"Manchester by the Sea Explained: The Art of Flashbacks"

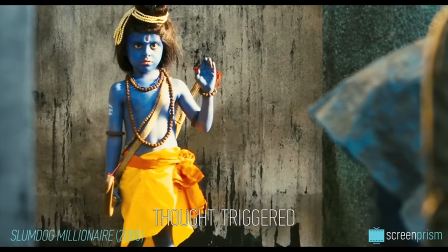(4:15)
The thought-triggered flashback.
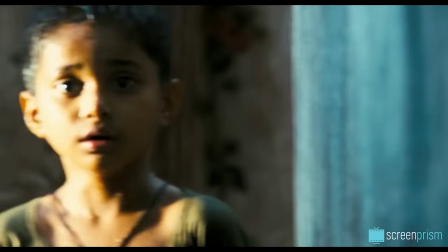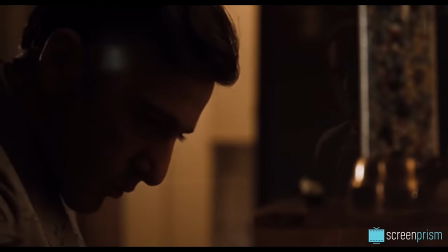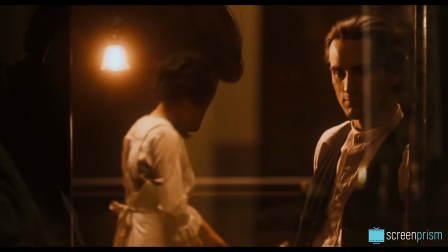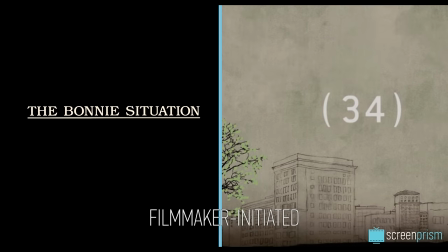(4:32)
And the filmmaker-initiated flashback. Flashbacks can also have mixed or contradictory functions.
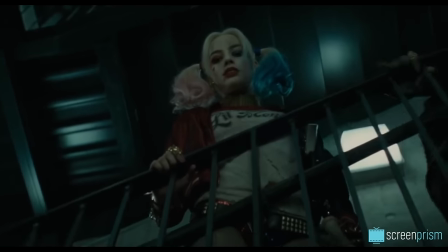(4:39)
The obvious function of many flashbacks is to provide exposition or backstory.
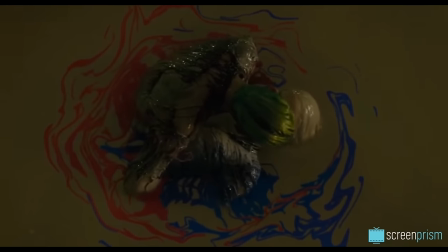(4:43)
But when the flashback only serves this purpose, it's often regarded as lazy and unimaginative storytelling.
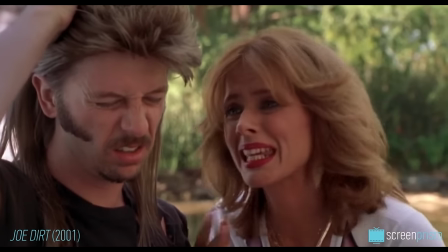(4:49) You're not making any sense.
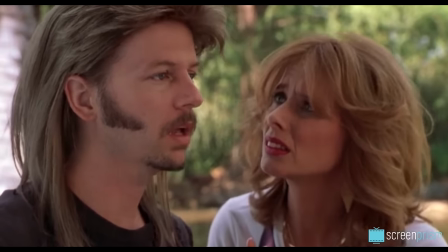(4:54) Not making. That's why Dad needs you, Joe Dernstein, Nanomaker. Nanomaker.
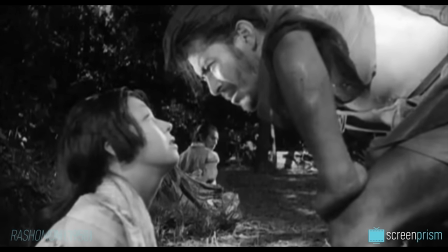(5:02)
Used more creatively, it can serve as point of view, either of the protagonist or of a variety of characters to show different sides of a story,
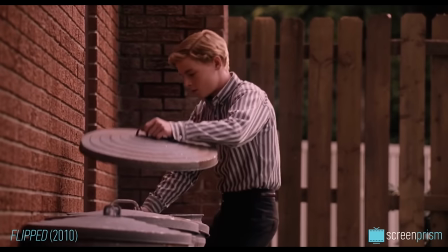(5:10)
or present competing views of a character or an event.
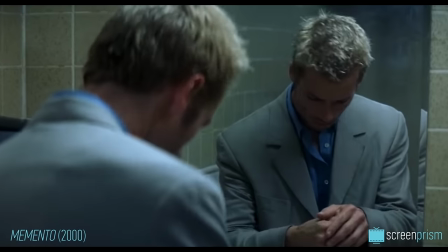(5:13)
Or flashbacks can also create the feeling of a puzzle, forcing the audience to piece together moments like detectives solving a mystery,
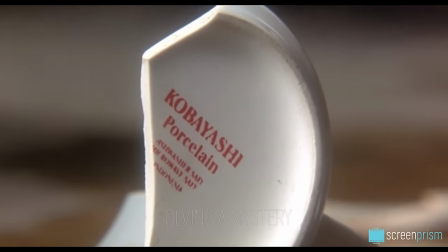(5:20)
so that we're invested in answering the deep questions of the story ourselves.
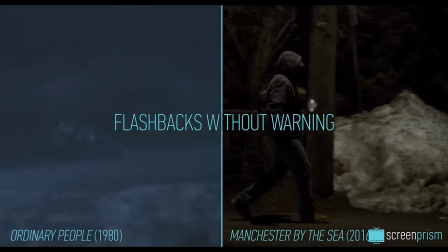(5:25)
Other films, like Manchester, choose to cut the effects and the middleman, namely the narrator, and go straight into flashbacks without announcing them.
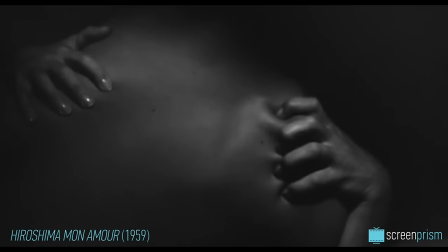(5:33)
Alain Resnais's 1959 film Hiroshima Mon Amour offers an early example of using unannounced flashbacks to mimic flashes of memory,
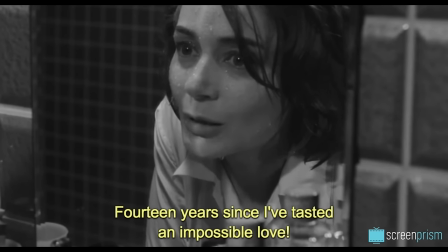(5:41)
suggesting how vividly past feelings persist in the present.
14 ans que je n'avais pas retrouvé le goût d'un amour impossible.
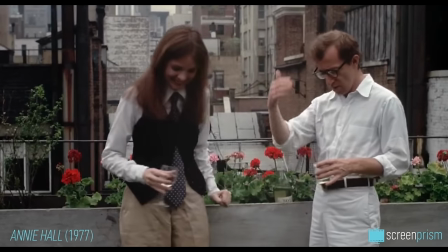(5:50)
Woody Allen's 1977 film Annie Hall flows freely between the past and present.
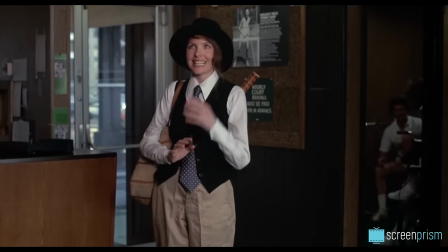(5:55)
Flashbacks can take place with no hint at all, as when Alvy reflects on how he first met Annie, or with lines that last a split second.
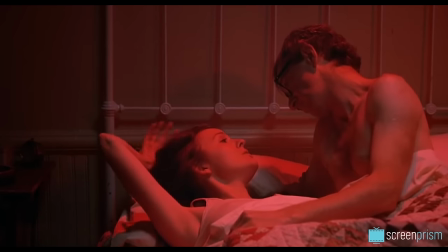(6:02) You were very hot for Allison at first. Were you always funny? We had that argument just last month, but don't you remember that day?
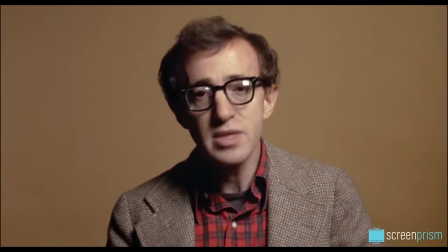(6:09) As Alvy states at the beginning, I keep sifting the pieces of the relationship through my mind and...
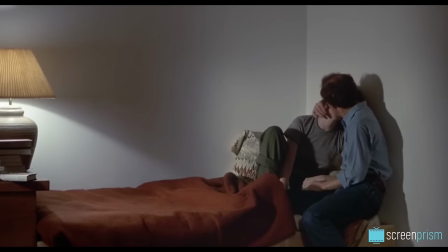(6:14)
And pieces are exactly how Alvy remembers Annie. As he reflects on what went wrong, time becomes of little relevance.
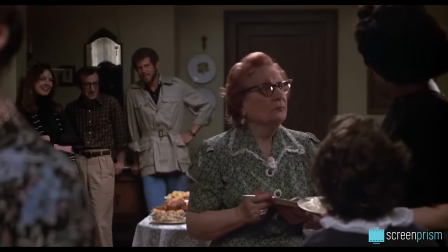(6:21)
Alvy can't get over his memories.
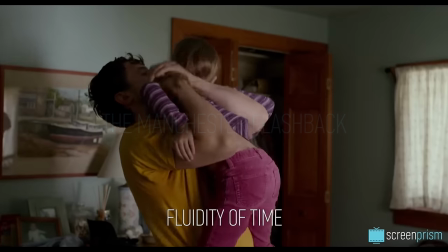(6:23)
Lonergan's flashbacks in Manchester give us total fluidity of time to represent a character who is tortured and imprisoned by his past.
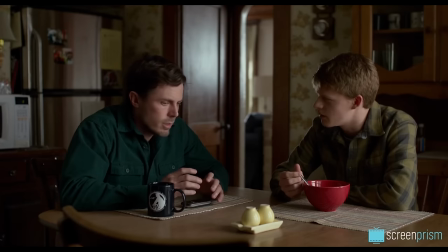(6:30)
Just as for Alvy or Elle, Lee's memories intrude on his present and shape his ongoing life.
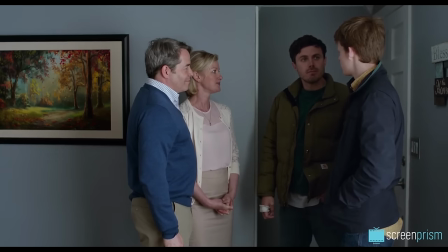(6:36)
So to set them off as finished or behind him would be misleading. The past isn't over for Lee.
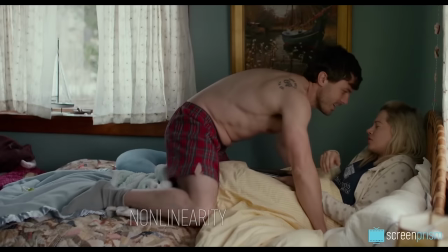(6:41)
His past colors his present and makes life unbearable. The non-linearity mirrors the experience of grief for a heart that will never be unbroken.
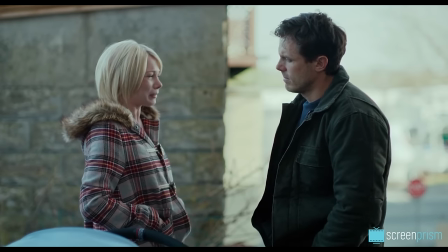(6:50) It's always gonna be broken. But I know yours is broken too.
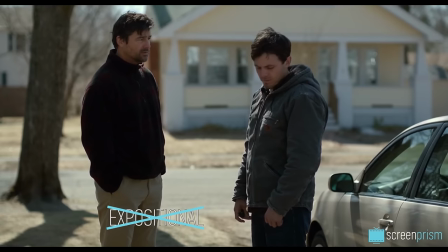(6:59)
Also, far from being purely expositional, the flashbacks here are emotional.
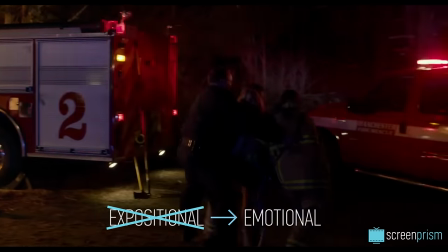(7:03)
Each one presents an event of life-changing consequence to Lee.
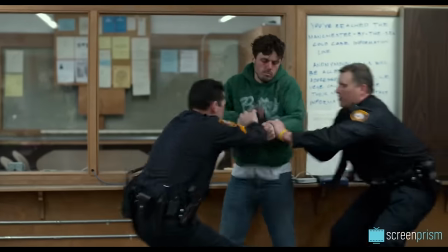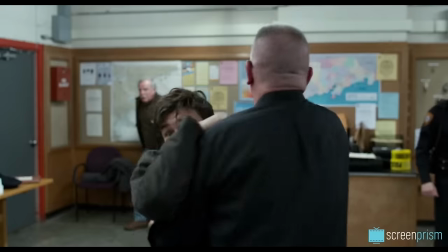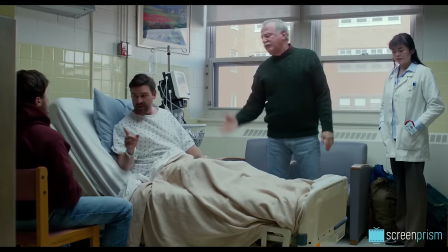(7:17)
The flashback to Joe's first diagnosis is the beginning of his loss of his beloved brother, which from that point on is certain and only a matter of time.
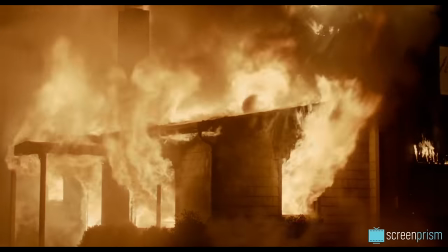(7:25)
The flashback to Lee's great tragedy explains the thing that Lee can't shake off.
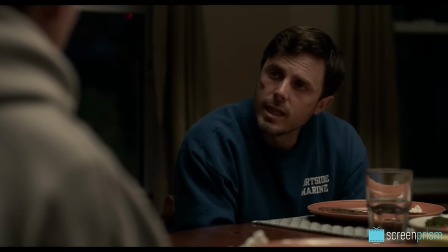(7:31) I can't beat it.
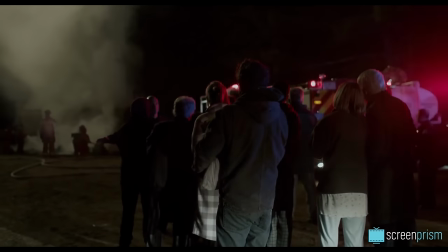(7:35)
The reason he's terrified to be Patrick's guardian and why he won't involve himself in normal human interactions.
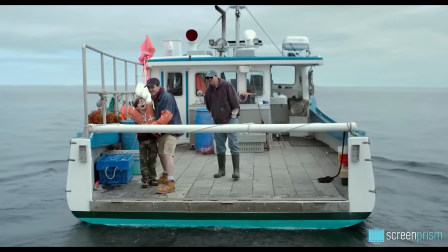(7:41)
The flashback to the happier days revolve around Joe's boat and joyful time spent on the water.
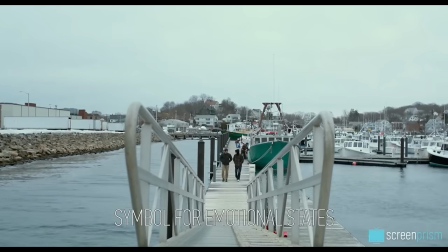(7:46)
In many films, water tends to be a symbol for emotional states,
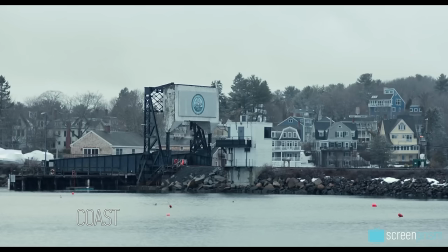(7:50)
and a coastal area or beach can represent the place where our daily logical selves meet our emotional selves.
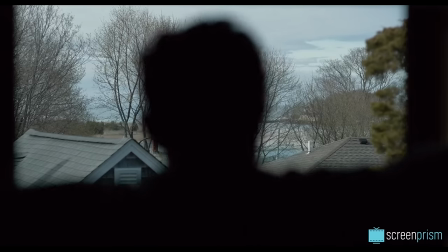(7:56)
When Lee looks out the window at the Manchester landscape and punches the window,
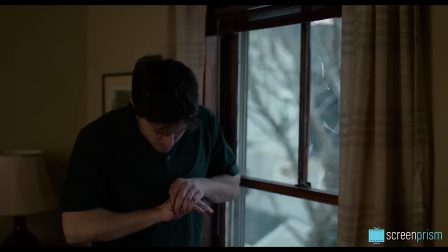(8:00)
he's grappling with his painful past, but he's also refusing to confront and accept his own emotions.
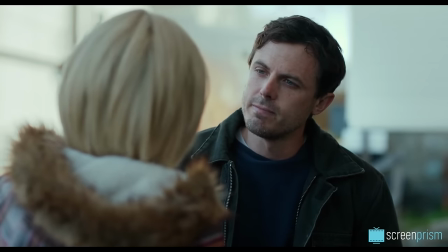(8:05) He tells Randy, "There's nothing there. There's nothing there. That's not true.
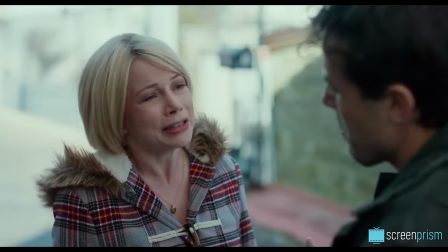(8:12) That's not true. You don't understand. And I don't know what this... I know you understand."
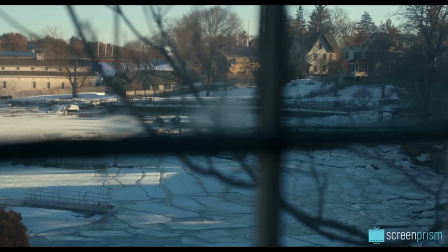(8:16)
Because he views himself as dead inside, like the frosty winter ground that is evidently too cold for Joe to be buried in.